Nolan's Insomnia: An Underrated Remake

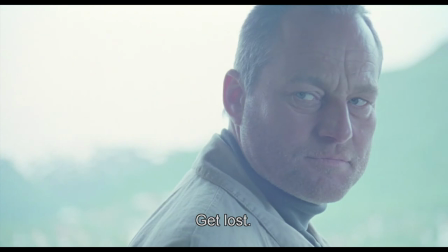(8:13)
But in the context of the American cop's essential decency, this image becomes more classically moralistic.
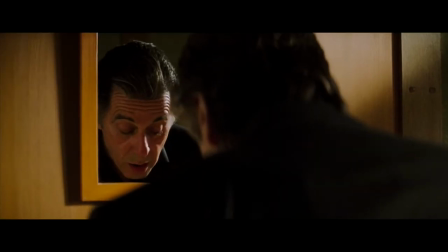(8:20)
It reminds us that somebody is always watching what we do, whether it is God, internal affairs, or your own guilty conscience.
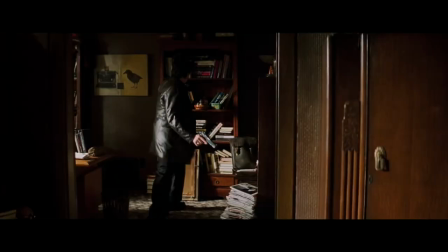(8:28)
Pacino's character knows that partnering with a killer to frame an innocent teenager undermines his fundamental beliefs in truth and justice, and he is acutely aware that he is betraying his ideals and becoming what he set out to fight.
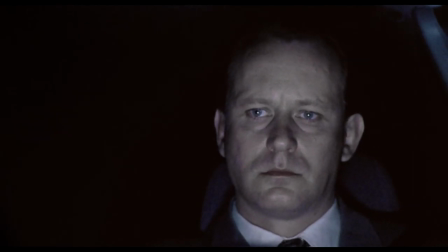(8:42)
Let's compare how they end.
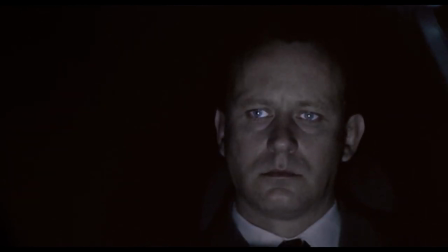(8:44)
The unsettling last shot of the Norwegian film simply dares you to meet his cold, unfeeling gaze as he drives away from his crimes.
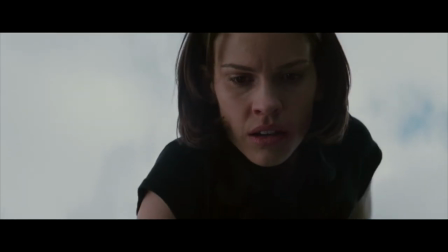(8:53)
The American film ends with a dying Pacino and warning Swank's character not to betray her most fundamental values.
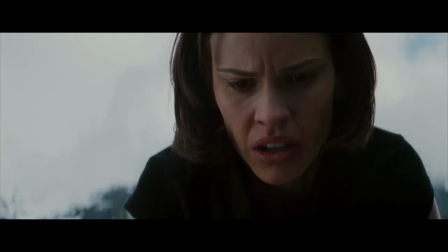(9:00) Nobody needs to know.
These moments could be metaphors for the film's contrasting methods.
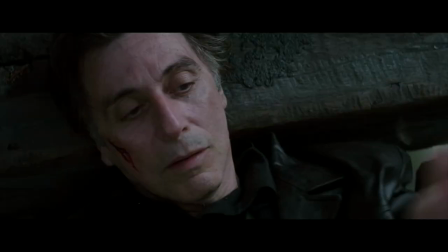(9:05)
If the Norwegian film forces us to confront the cop's murderous gaze,
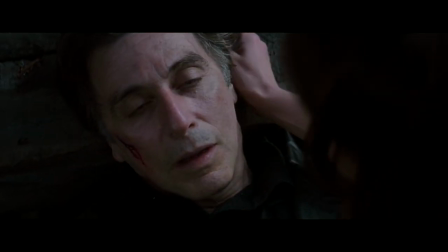(9:10)
then the American film pulls us into uneasy identification with his guilty conscience.
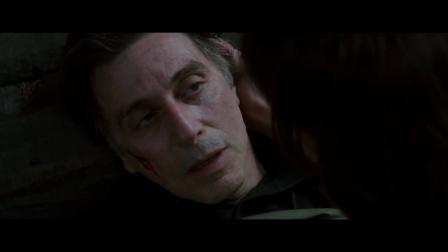(9:15)
In close, Nolan's film makes the character more sympathetic, but that isn't at all the same thing as making him more simplistic.
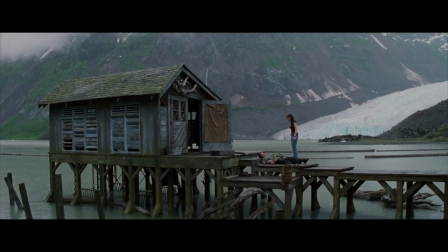(9:22)
Rather, the movie's best moments undermine the actor's likability and complicate our responses to their actions.